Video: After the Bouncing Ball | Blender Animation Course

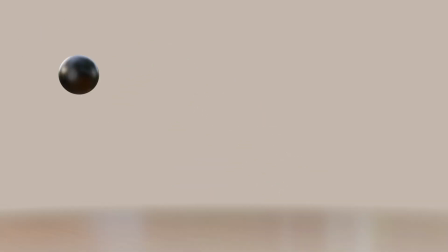[0:00]
Bouncing balls are great for learning the basics of animation, since they incorporate so many of the animation principles.
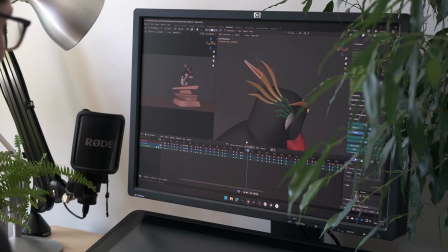[0:06]
One principle that we can't easily cover with a ball, however, is follow through and overlapping action. But what if the ball was an orange?
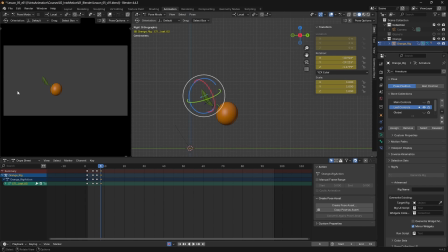[0:14]
In this lesson, I'll show you how to use straight ahead animation to add drag and follow through to the leaf of this orange. Hello, I'm John Knowles, and this lesson is part of my Intermotion course, which teaches the foundations of character animation within Blender.
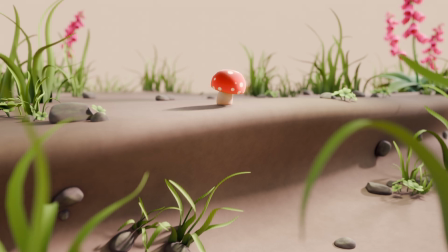[0:28]
The entire course will be available for free on YouTube, and if you'd like to make use of the demo files and rigs as you follow along,
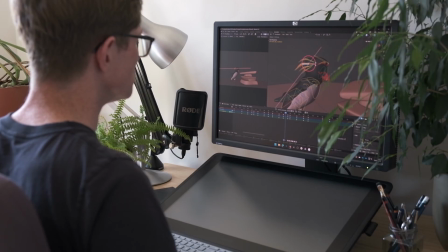[0:35]
they're also available for free using the link in the description. Drag and follow through is most commonly observed in things like loose clothing or hair,
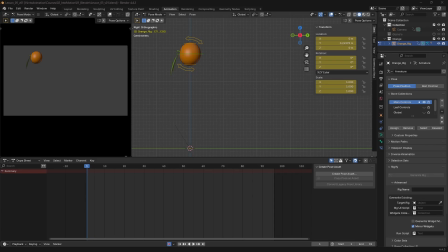[0:42]
and it's essential to know how to animate it. To keep things simple, I'm going to demonstrate it using this orange. You can download the start file for this lesson from the course resources, and you'll see that I've already animated the orange bouncing.
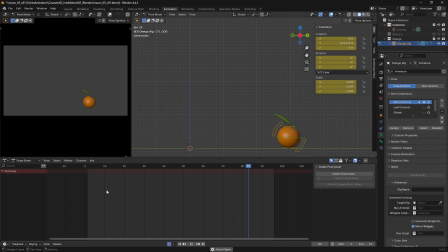[0:55]
So if I play this back, our orange bounces on the ground and has a little roll to settle into place at the end. But our leaf is obviously extremely stiff at the moment.
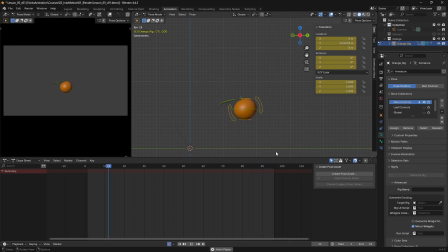[1:09]
So what we want to do is go in and animate that leaf with a bit of drag and follow through to make it look far more convincing. So if I just head back to my first frame here, you'll notice over to the right here, within the armature tab, we have a number of bone collections, which I've set up on the rig.
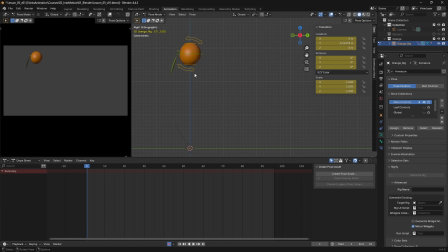[1:27]
So for the bounce, I've been animating these main controls here, but we need to enable the controls for the leaf. And what I can actually do is just disable our main controls because we won't be needing those for now.
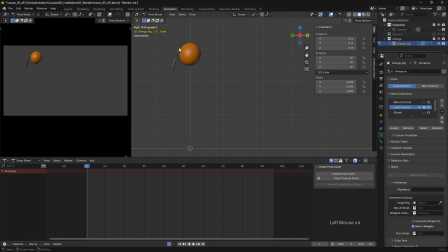[1:40]
Now, if I select these leaf controls here, you'll see that they don't have any animation on them at the moment at all. So what we're going to do is just over the viewport, hit the A key to select all of those controls, and I'm going to hit I to insert a first keyframe there on all of them.
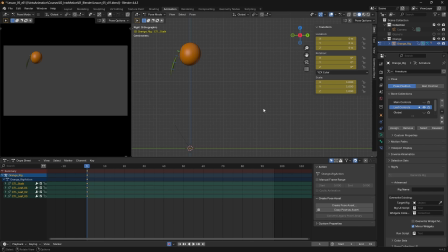[1:58]
And when we're animating something that's dragging, we need to think about where it's come from. So in this case, our orange is already in motion. We know it's falling down here, so it's obviously come from this direction here. And we want the leaf to appear as if it's come from that direction as well.
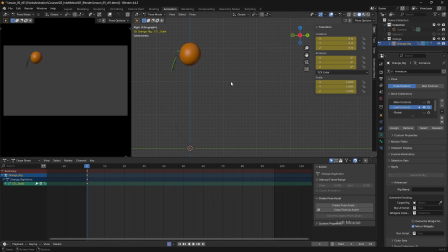[2:14]
So what I'm going to do is I'm going to select just this first bone here in the chain, and I'm going to enable my rotation tool here. So I'm going to just press Shift and Space and turn on rotation there so that we can see the gizmo here. And I'm going to switch this also over into local space.
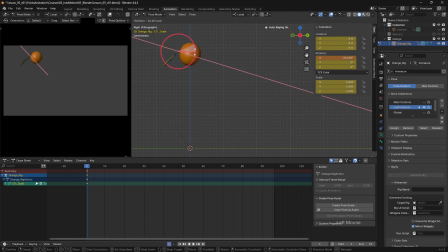[2:32]
So for now, what I'm going to do is just rotate this up a little bit, just the stalk control. And then we want to, once we've got everything pointing in the right sort of direction, is to create a nicer shape with our leaf, because it's very edge on at the moment here in the camera.
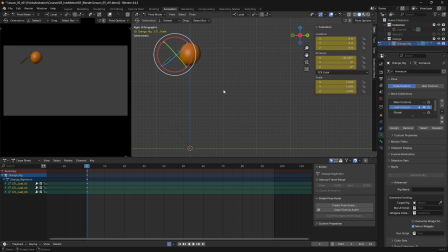[2:48]
And this is when we can start thinking about our principles of solid drawing or solid posing. We're trying to improve the clarity of what we're animating and its visual appeal. So what I'm going to do is just rotate these controls on the y-axis, but first of all,
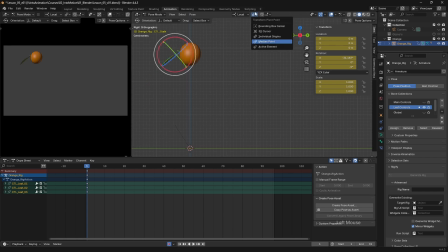[3:02]
I'm actually going to change my transform pivot point, because at the moment we're rotating all of them together. I want to change this to individual origins. That way, as we rotate these on the y-axis, we get this distributed roll along the length of the leaf.
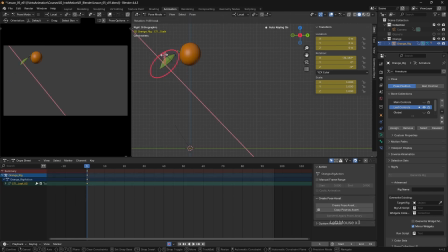[3:18]
So I'm also going to select these end ones and just rotate them down a little bit to shape this leaf to make it feel as if it's flowing nicely along its direction of travel.
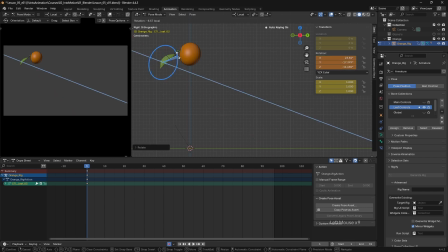So something like that should do to start with. And now if we move forward a few frames, you can see that that leaf needs to start curving upwards
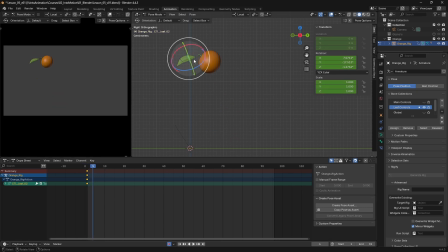[3:54]
to follow that path. So I'm just going to move along a little bit, select all of these controls. Let's just rotate them up a little bit, like so.